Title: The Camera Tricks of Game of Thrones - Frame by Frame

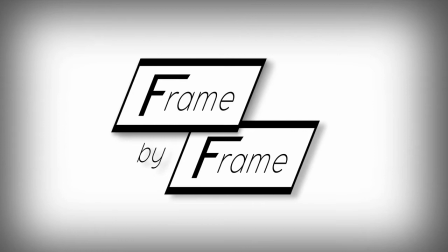4s
Welcome cinephiles to another episode of Frame by Frame, a series dedicated to the craft of filmmaking.
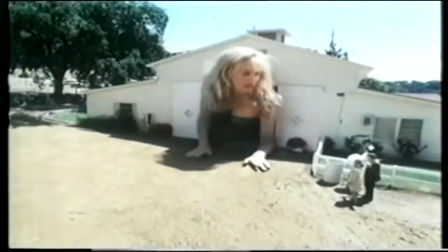11s
Today, we're going to talk fantasy. It's a genre that relies on illusions, illusions created with techniques like forced perspective,
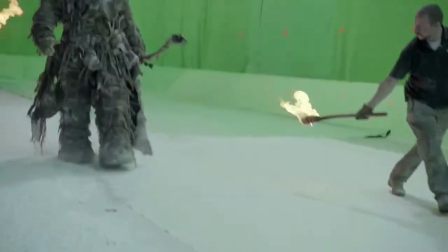19s
an optical trick that, when done correctly, can give a normal man the appearance of a giant or a halfling.
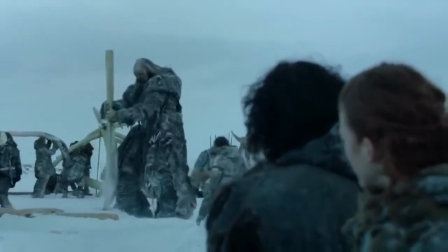29s
It's so effective, In fact, that it's been used to create the worlds of Game of Thrones, Harry Potter, and the Lord of the Rings.
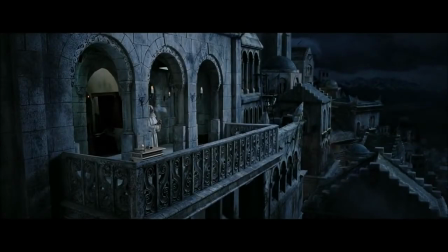36s
But how's this cinematic sorcery achieved? Well, put down your map to Mount Doom, Gandalf.
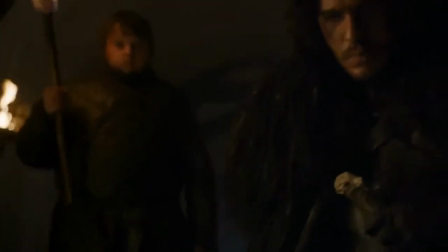42s
All I need for this first demonstration is one Jon Snow, one Direwolf, and a camera.
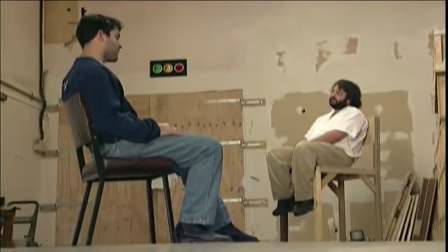50s
So before we start, let's define forced perspective.
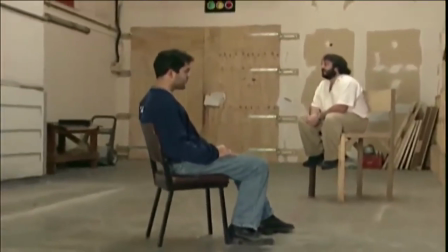55s
It's an optical illusion that makes objects appear smaller or larger than they really are.
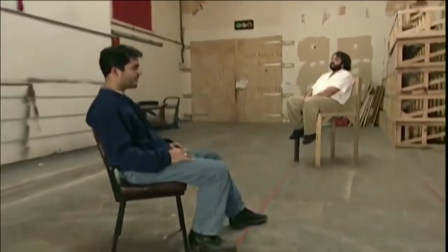60s
But how is this accomplished? Well, check out this shot from Game of Thrones.
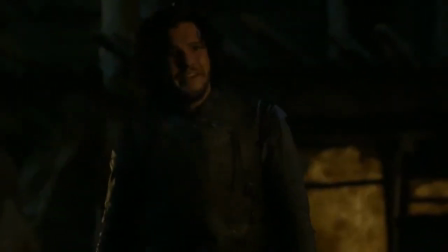65s
Ghost, Jon's dire wolf, saunters over to greet his master. Now it looks like Jon and his pup are face to face, right?
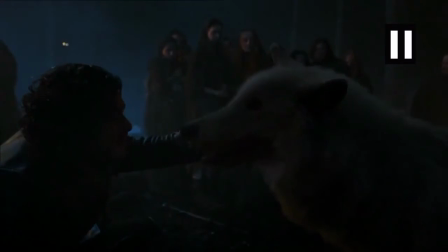73s
Wrong. Jon is actually seated several feet behind his wolf. But let's take a look at this from a bird's eye view. As you can see, Ghost is also blocked closer to the lens. Therefore, to our eyes, Ghost appears much larger than a normal wolf given his relative size to John.
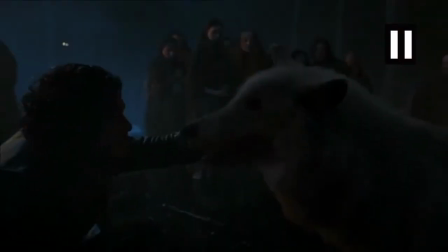91s
The depth between them, however, is hidden by the composition. Now, is this done solely through blocking?
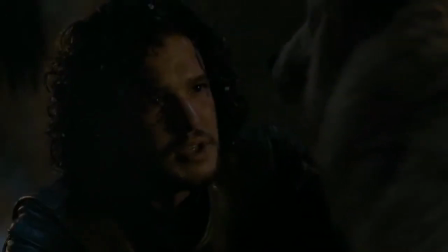98s
No way. Eyelines play a big part as well.
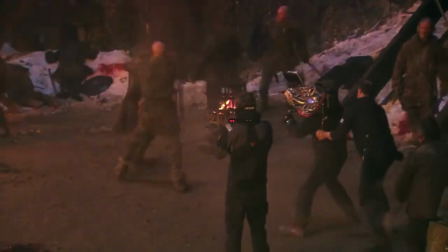101s
On set, Kit Harington, who plays Jon Snow, would be given a mark so that his eyeline would match Ghost's.
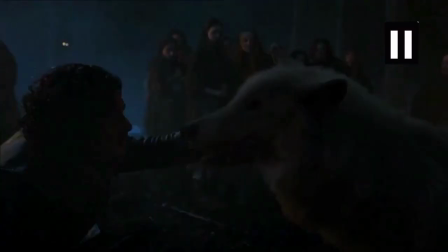107s
That way, to the viewer, each appears to be looking at the other. When in reality, both Kit and Ghost are staring off into space, which also means Kit isn't petting Ghost here either.
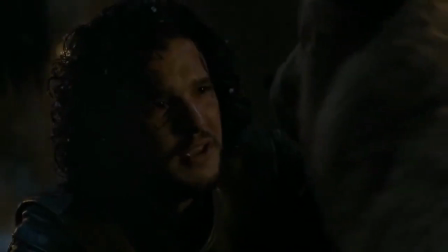119s
He's just miming the action. Now to clarify, this may be a VFX shot.
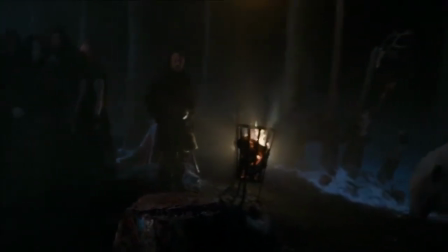125s
Even if it is though, you could still create the same image, the same composition, by utilizing the methods we just covered.
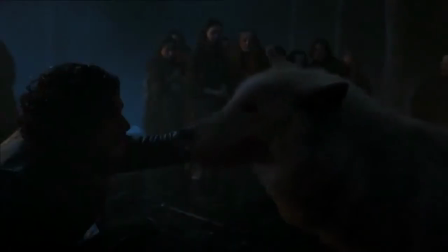132s
But that's just a simplified explanation of the technique. In practice, both lighting and depth of field need to be carefully calculated to pull the gimmick off.
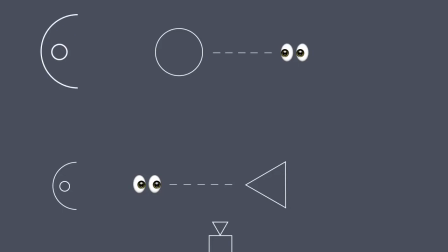141s
In terms of lighting, the background object needs to be much more brightly lit than the foreground object to compensate for light fall off.
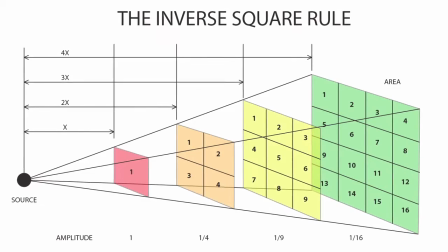150s
How much brighter though is determined by the inverse square law.
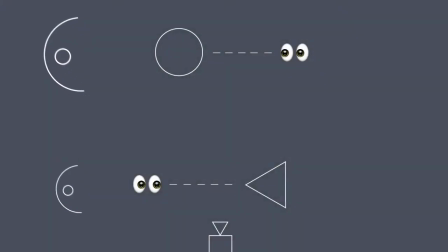154s
But the angle of the light on the background object also has to match that on the foreground subject. This way each appears to be lit by the same source, as they would be if they were actually near one another.
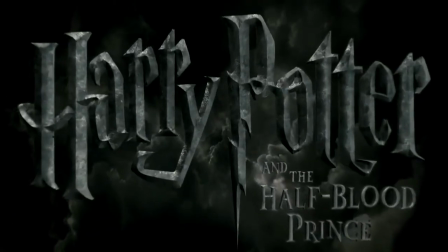168s
Next, let's talk depth of field with a forced perspective example from Harry Potter and the Half-Blood Prince.
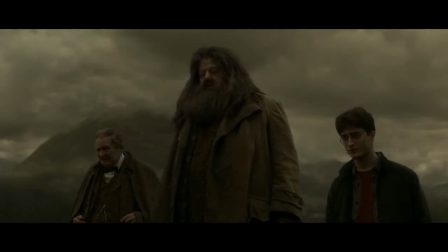175s Dear fellow, how ever did you manage to kill it? Kill it? Eldest friend he was.
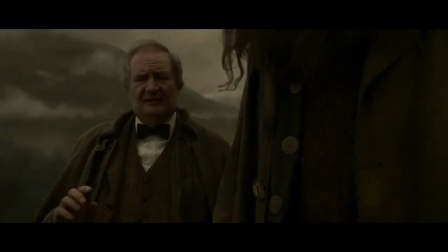182s
To get this shot, Harry and Professor Slughorn were blocked several feet behind Hagrid on set.
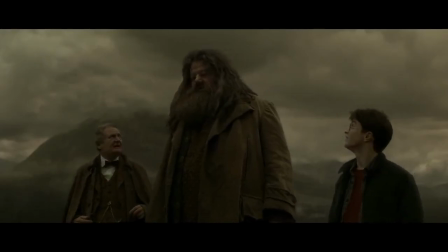189s
Yet, as you can see, everyone's in focus. This is accomplished by a wide depth of field. For those of you who look puzzled right now,
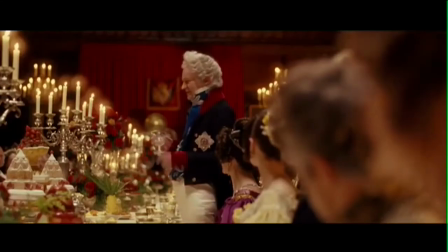196s
depth of field is defined as the distance between the nearest and furthest objects in an image that appear in acceptable focus.
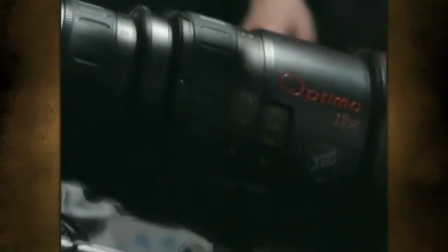204s
Widening depth of field is all about lens choice and stopping your camera's aperture down.
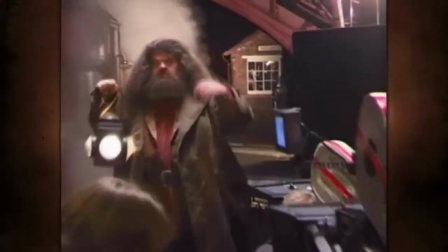209s
And a wide depth of field is key for forced perspective shots.
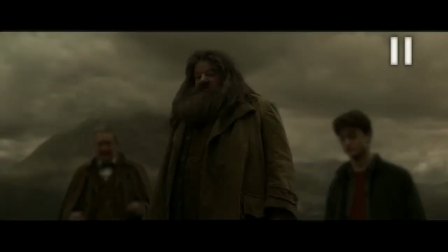213s
You see, if Hagrid is in sharper focus than Harry, our eyes will perceive Harry as further away. This is because objects that are further away from our eyes are typically blurrier than objects closer to them.
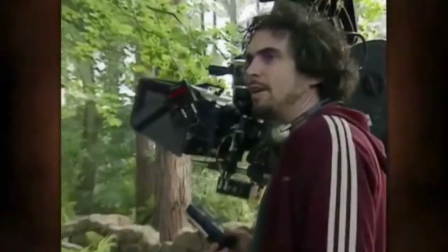224s
To calculate how much space you'll have to work with, given your setup though, you'll need to consult a depth of field chart. Or just take that nightmare and hand it to your cinematographer, I'd recommend that.
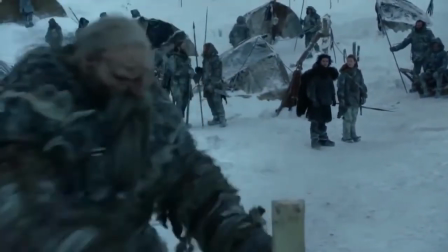235s
Now forced perspective can be created in a number of other ways than composition or lighting.
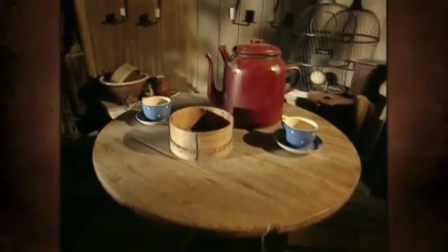241s
Throughout the Harry Potter series, for example, the art department made duplicate props of differing sizes.
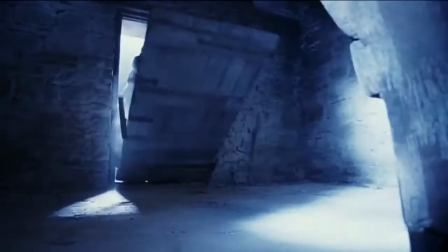247s
Just take a look at Harry's birthday cake here.
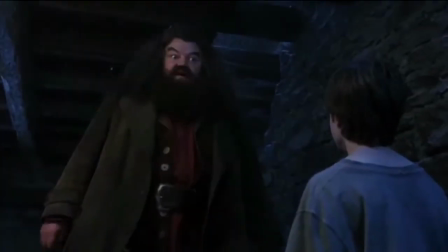249s I've got something for you, I'm afraid I may have sat on it at some point but I imagine it will taste fine just the same,
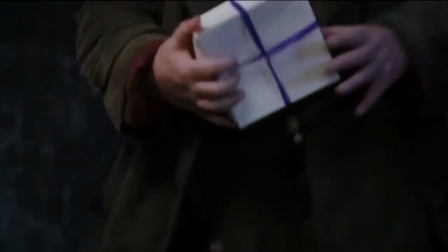260s I baked it myself, words and all.
Ok, so let's break that down. A miniature box was made for Hagrid to hold, that way it looks tiny in the giant's hands.
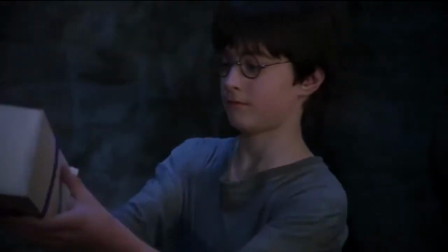268s
Next the art team made a second, larger box for Harry to hold.
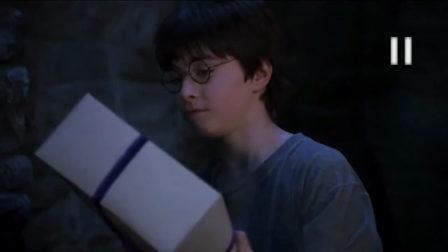273s
The audience however thinks the box's size remains constant, so when it looks small in Hagrid's hands, we think it's because he's a giant.
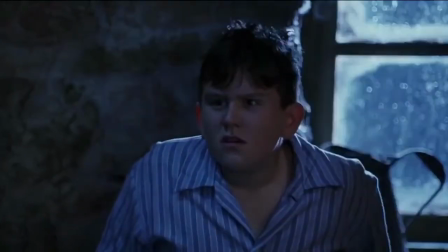281s
And when the box seems huge in Harry's hands, we think it's because he's just that much smaller than Hagrid.
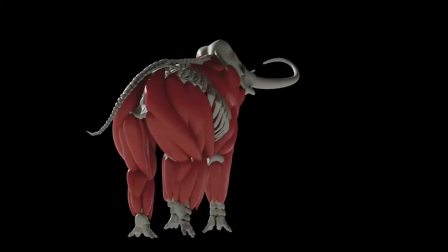286s
Now the Game of Thrones team relies on VFX compositing and scaling for most effects shots.
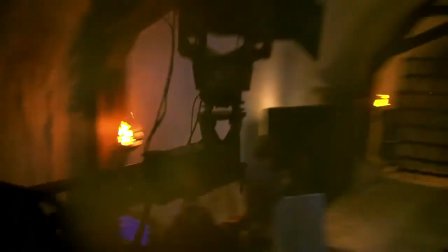293s
But their crew employs a similar trick in the design of their giants.
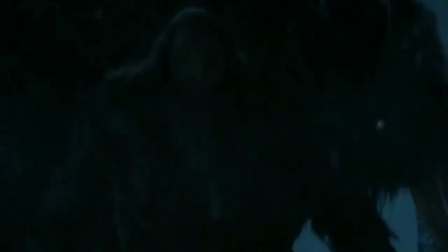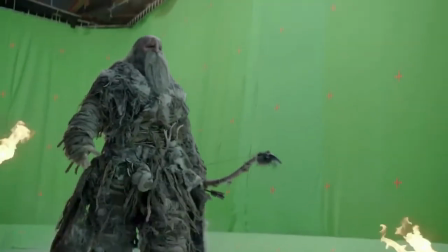303s
You see, their costume department fashions foam suits that are wider at the base than they are at the top,
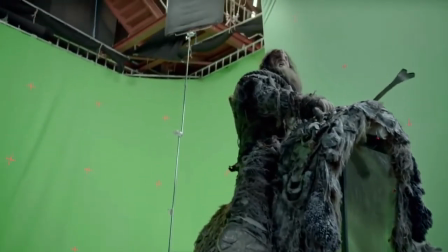309s
which means the actors wearing them have small foam heads and big foam feet.
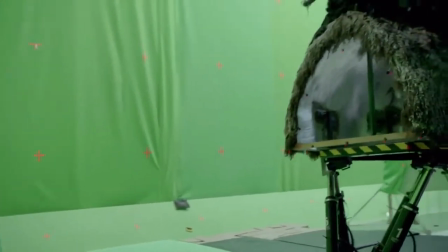313s
Now this is because the Giants are often shot in low angles to exaggerate their size.
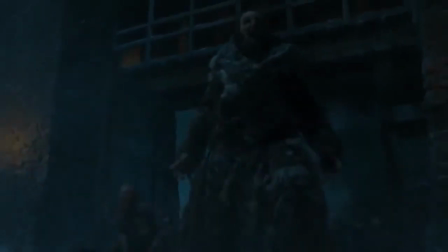318s
So we the viewers see giant feet and a tiny noggin. And what do our brains interpret that to mean?
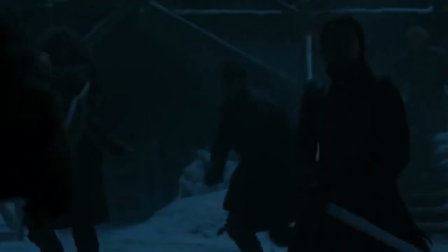325s
That the distance from the Giants feet to their head is greater than it really is, which further supports their seemingly incredible height.
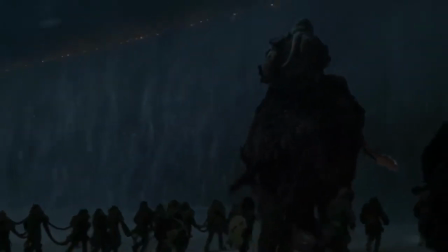333s
Pretty mind melting stuff, huh?
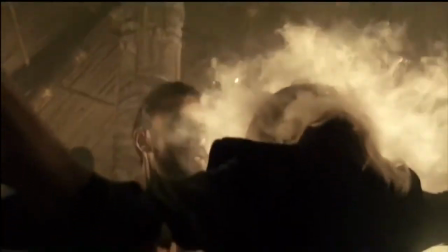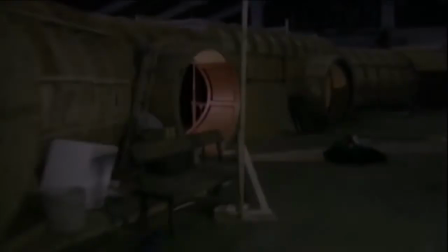340s
Ok, maybe not that mind melting until you ask yourself this. How do you pull off a forced perspective shot with a moving camera?
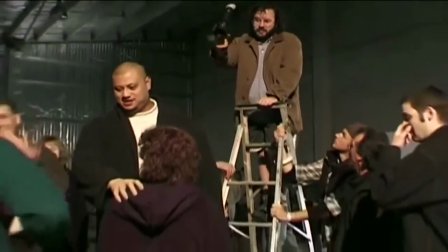349s
Don't worry, you can put the calculator down. Peter Jackson's got the solution. Just thank his visual effects team on the Lord of the Rings.
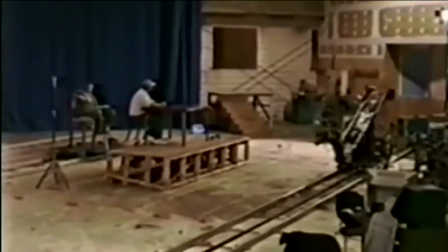356s
They innovated a way to make the effect work with moving sets. Just check out this shot of Gandalf and Frodo.
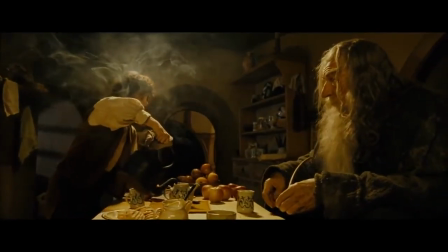364s In the fires of Mount Doom, taken by Isildur from the hand of Sauron himself.
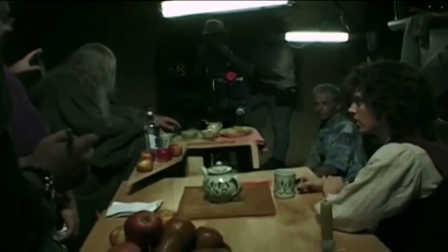370s
Elijah Wood is blocked several feet behind Ian McKellen here, but you know that. You also know that their eye lines are adjusted to hide this fact. But the camera's dollying, so why don't we see the true depth between them?
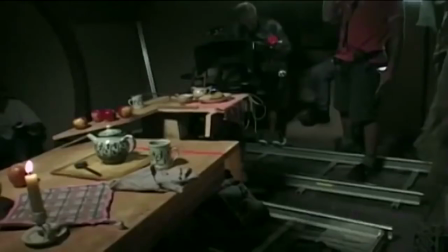383s
Well, you see this table, it's cut in half. The half McKellen is on is attached to a dolly.
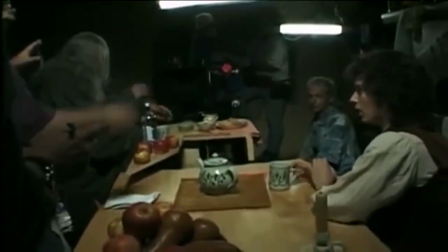389s
Frodo is pouring tea for Gandalf at a table, and the camera kind of crabs past from one side of the table to the other side.
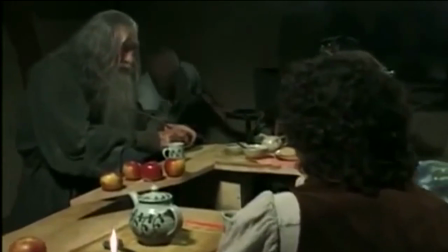396s
And in that instance, Ian McKellen was actually sitting on a dolly that was actually moving him slightly on a small-scale table.
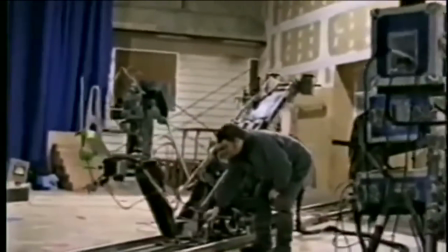404s
One that's electronically synchronized to mirror the camera dolly's movements, only in reverse.
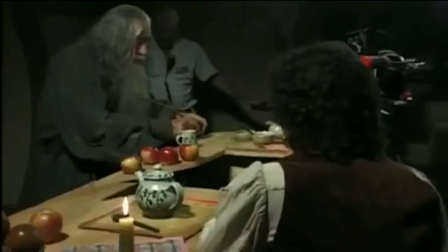410s
So the camera moves this way, and the set moves that way, which keeps our perspective intact even though the camera's moving.
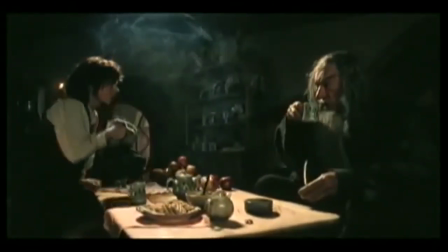417s
Why? Because everything's moving in relation to one another.
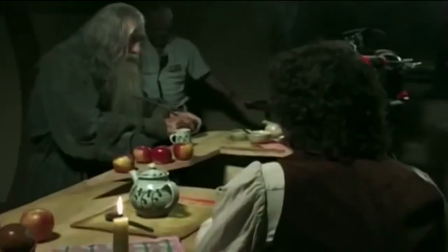422s
The table's also constructed and framed to look like one piece of furniture while it's in motion.
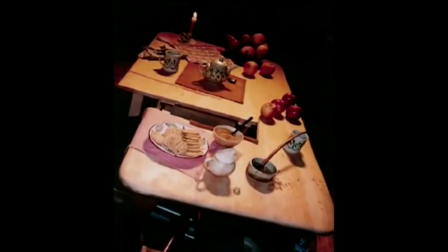428s
Also note how there's similar props on both sides of the table as well, except on Gandalf's side.
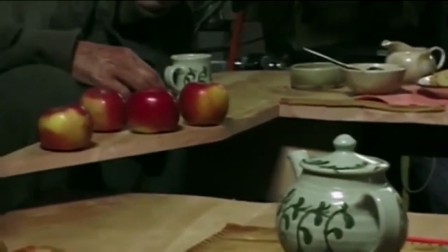434s
These props are smaller than those on Frodo's end, which makes Gandalf seem larger than the Hobbit in relation to equivalent items.
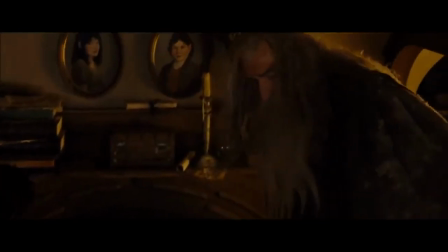442s
Now, imagine the logistics of shooting setups like this for three separate movies, or six if you want to include The Hobbit. Don't worry, I'd cry too, Sam. There you go. Force Perspective, a staple technique of the fantasy genre.
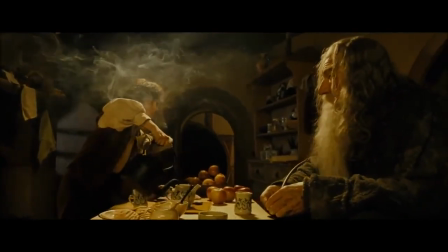459s
One that's made the unbelievable believable long before the advent of CGI.
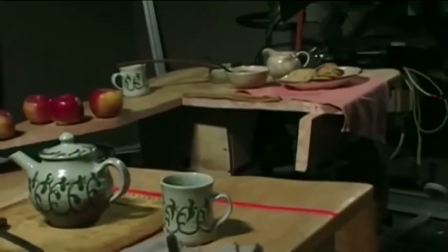464s
And whether it's accomplished through blocking, scaling props, or moving sets, Force Perspective is a powerful tool in the filmmaker's arsenal.
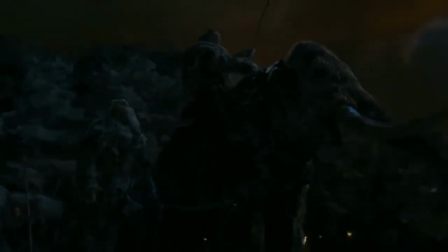472s
Maybe not as powerful as a giant arrow...
Nooooo!
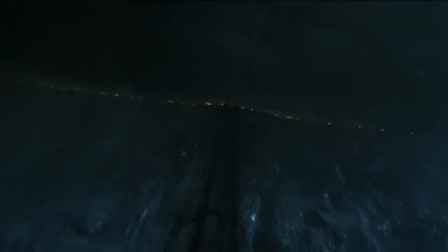Okay, definitely not as powerful as a giant arrow, but hey, you get the point.